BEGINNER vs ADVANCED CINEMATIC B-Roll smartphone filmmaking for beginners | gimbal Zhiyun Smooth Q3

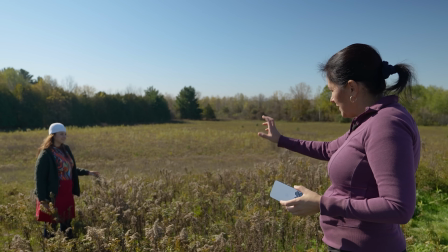[8:27]
So I'm gonna go very low and I'm gonna shoot through those plants. So she's kind of framed, surrounded, and it shows like I'm not even here.
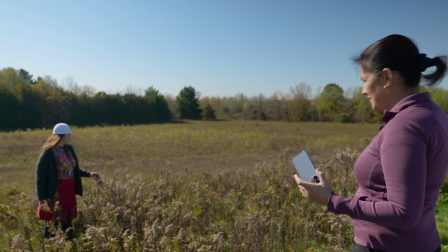[8:36]
I'm not supposed to be here to shoot her. It's gonna be very intimate, kind of candid, as somebody is taking photo or video of you without you even knowing.
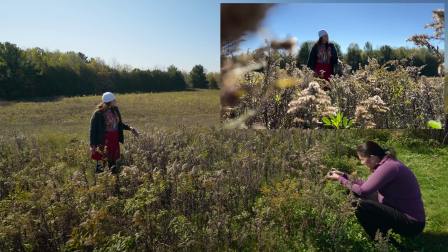[8:44]
Okay, Janka, you can turn around, spin.
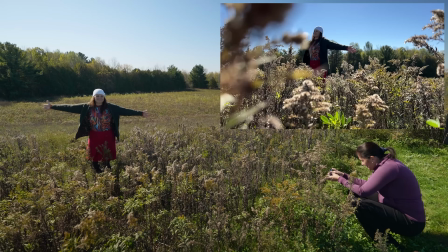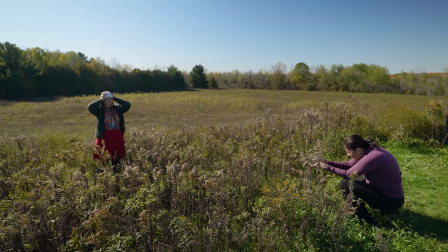[8:52]
Perfect. 1, 2, 3.
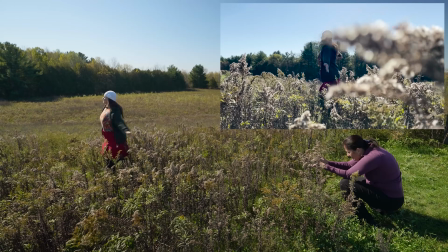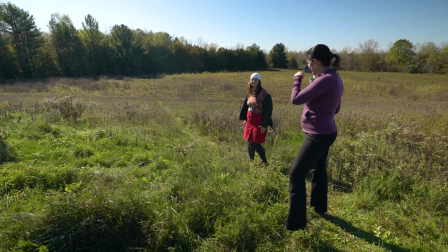[9:02]
Next shot will be a little bit more of an action. She's gonna go actually down the hill. Hopefully we'll both be good and not roll down the hill. And she's gonna try to be playful, having fun, turning around, just enjoying the fall. I'm filming at 30 frames per second. This will be a dream section again. It's not gonna be slow motion.
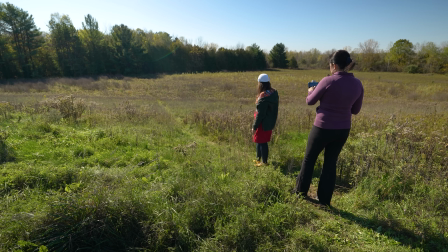[9:22]
I made sure that the brightness is actually moved down a little bit more. I'm shooting in just standard lens, and let's go.
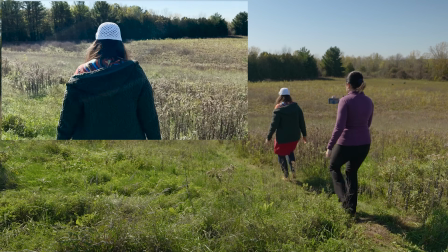[9:33]
So jumping around, and
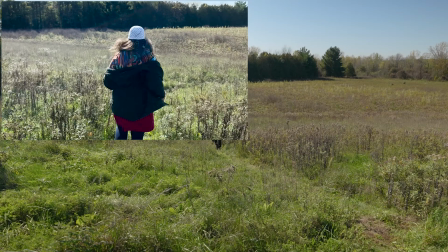[9:39]
you forgot to look at me here and there.
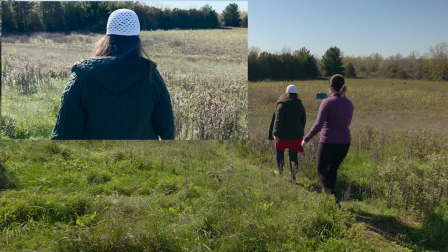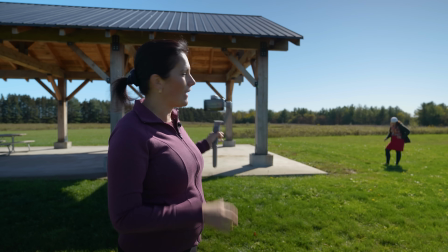[9:49]
We are back in the gazebo. I'm gonna do a little bit of a movement shot.
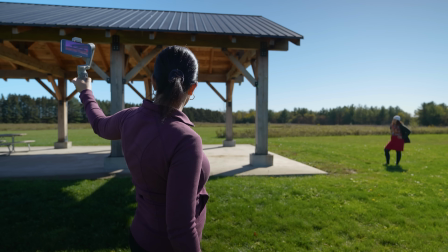[9:52]
So she will be walking in from this side and I'm gonna be walking from the other side,
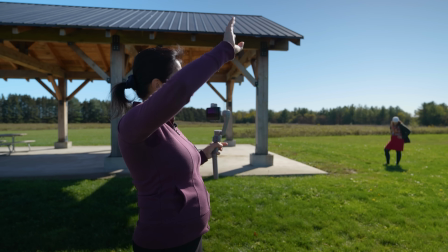[9:58]
showing the the ceiling a little bit, showing her and moving out.
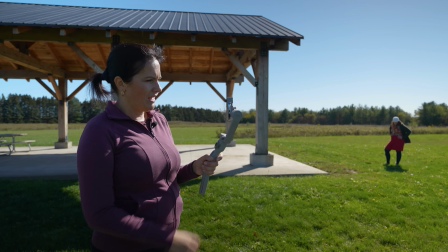[10:02]
We'll see how it goes. We'll do a few shots with the gimbal and then few just handheld just in case.
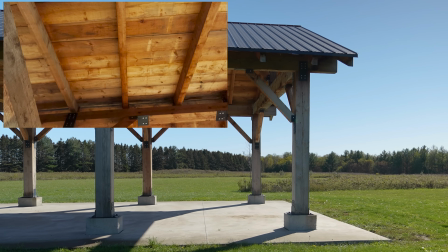[10:09]
Okay, 1, 2, 3.
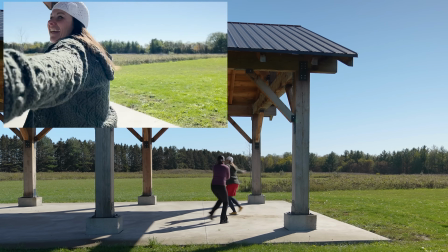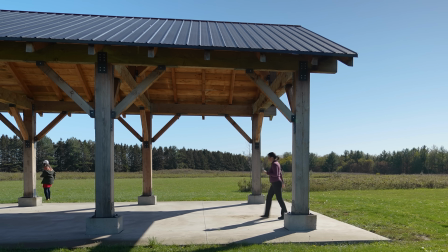[10:19]
Excellent. Okay, I'll do it handheld. All right, I'm filming in 60 frames per second, so I should be able to hold it in my hands.
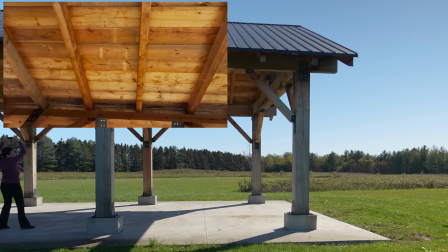[10:31]
1, 2, 3.
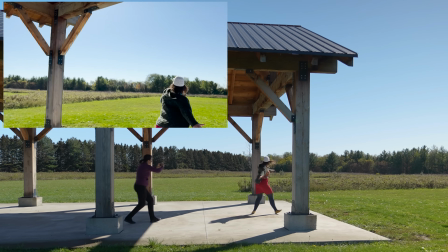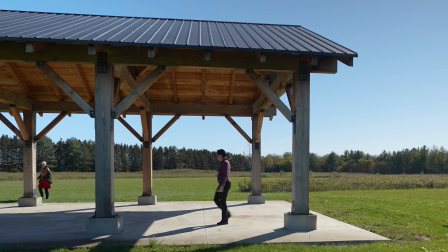[10:39]
Good. 4 more shots were left to do.
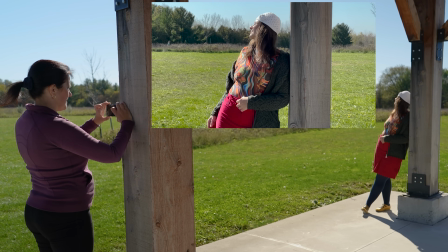[10:45]
Very simple portraits of Janka.
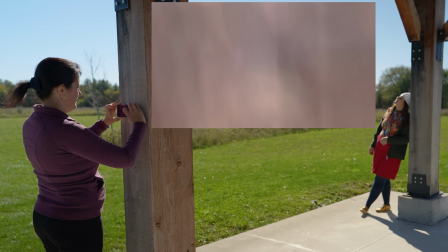[10:47]
Again, it is all about the communication between you and model or friend, explaining them clearly the mood and expression you are looking for.
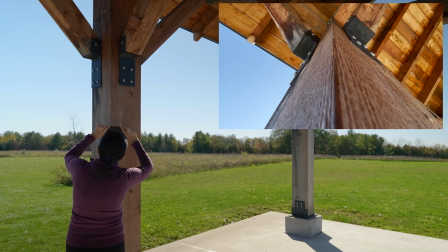[10:56]
Detailed shots of the structure were done with ultra-wide angle lens. The closer you get, the more massive it's going to look.
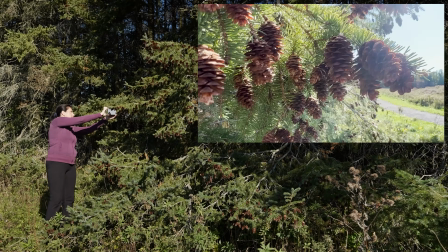[11:07]
And some more close-up shots of nature. Now it's time to edit, color grade, and add music.
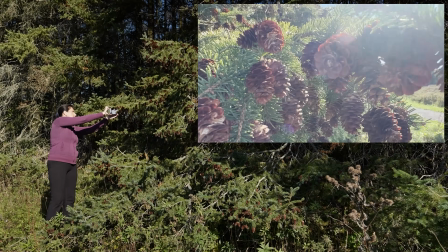[11:12]
Here is the final B-roll.